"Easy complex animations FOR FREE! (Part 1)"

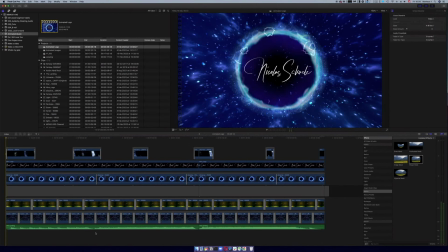And here is the end result. Here at the bottom we have the music track that runs all the way along. Then we also have the slow moving space particles that we had as the kind of base layer for this whole thing. Then we had on top of that
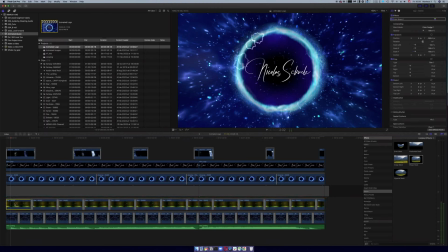using the blend modes, we incorporated in the more volatile, more active particles flowing at a higher speed. Then we have our central ring animation element that is in the middle, creating the nice space in the center for Nico's logo.
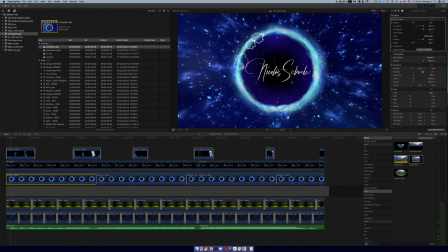And then we have Nico's logo itself that runs the whole length of the video as well, as it should do. And then we have these light leak elements that I've kind of used cross dissolves to kind of gently fade in and fade out and intersperse those at kind of random moments throughout the video,
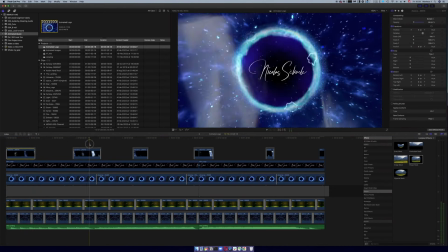just to add a little bit of variety throughout the length of the video.
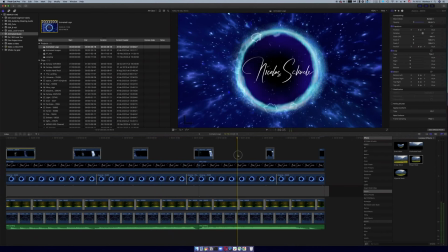And then right at the end, I added just a little fade to black at the end, just tie off the video.
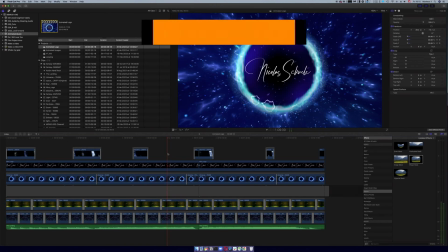So there you have it, a pretty simple way of finding some free online resources and merging all of these things together using, with this video clip, we used the masks technique, and with this video clip,
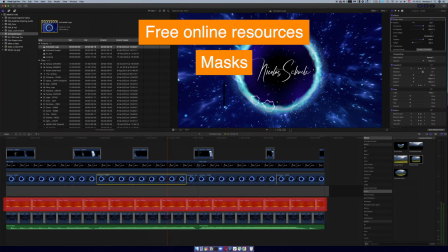we used the blending technique,
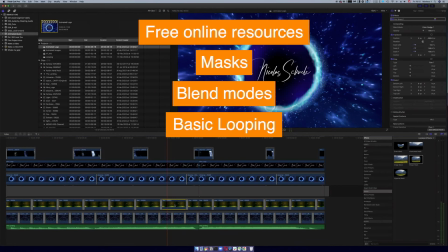and then we were also able to loop these animations to make them run for the length of the video as long as we needed it to.
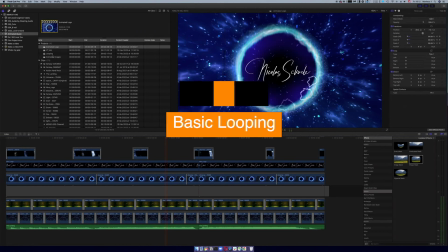So this was an example using video clips for a kind of
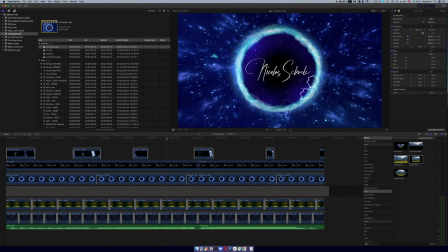abstract animation, but you can absolutely use this to kind of add in animations to, maybe a more narrative still image. So if I pull up this other timeline here, we can see another example where I had this static image of a kind of giant
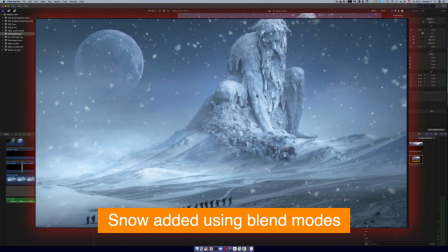encased in ice, where I added in these kind of snow element particles using the blend modes, using the same techniques that I've showed you before. And here I added in
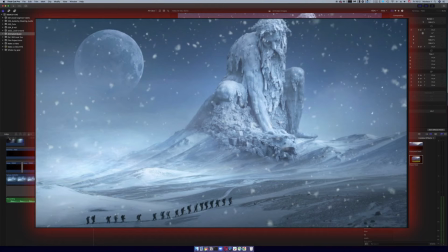some kind of light leak elements, again, that I found on Pixabay,
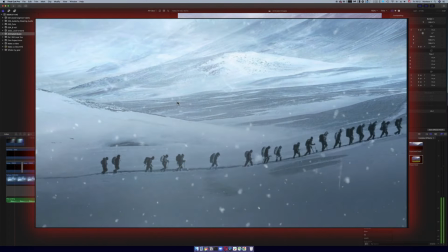with these dust elements, these moving dust elements that I found on Pixabay as well.
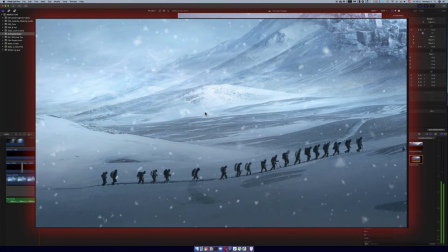And then added, a kind of slow zoom in, zoom out animation to add a little bit more movement to the video.
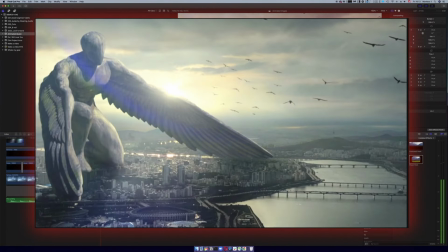I took a still image, a very slow zoom in, and then I took some cloud effects here,
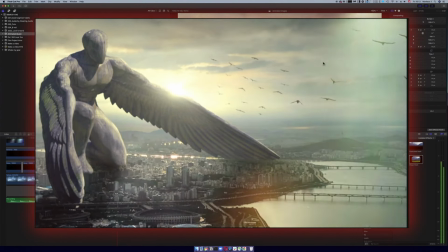and using the blend mode and masking, I was able to add in a kind of little bit of movement in the sky,
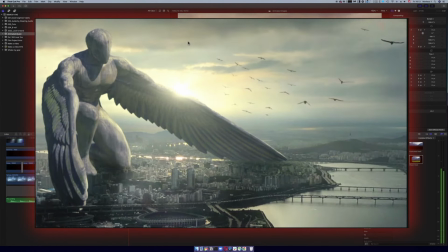as well as incorporating some light leaks using blend modes.
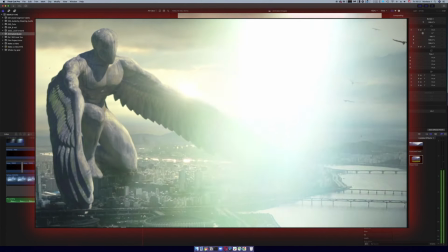And then the final example down here was kind of adding in some fiery embers into
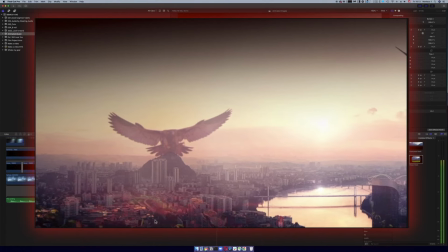and to the bottom of the frame here, and that was all using masks and also the blending modes as well.
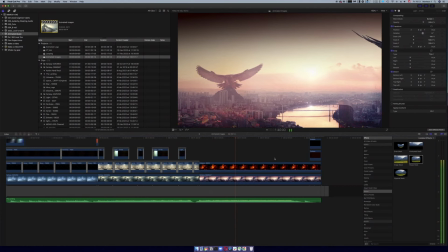So there are really loads and loads of different options and elements that you can pick and play around with once you get the hang of it. So I encourage you to go onto Pixabay, pick out some stuff, download a whole load of different elements,
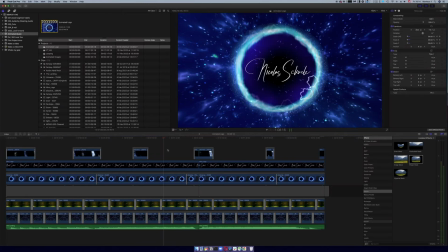jump into a video editing software, whichever one you choose, whichever one you have to hand, and just play around with using masks, blend modes, for mixing together different visual elements and see what you can come up with. Alright, so that is the first tutorial for 2022 for this channel, done and out of the way. I hope it was helpful. If there was anything unclear, then by all means let me know in the comments down below. And if you make some animations using the techniques that I've shown you, then by all means tag me in the videos. Let me know what you've done. I'd be really interested to see what you all come up with. So I suppose there's nothing left now but to let you listen to the amazing piece of music that Nico has put together for this video, and I'm just not going to say any more. I'm just going to sit back and enjoy the music.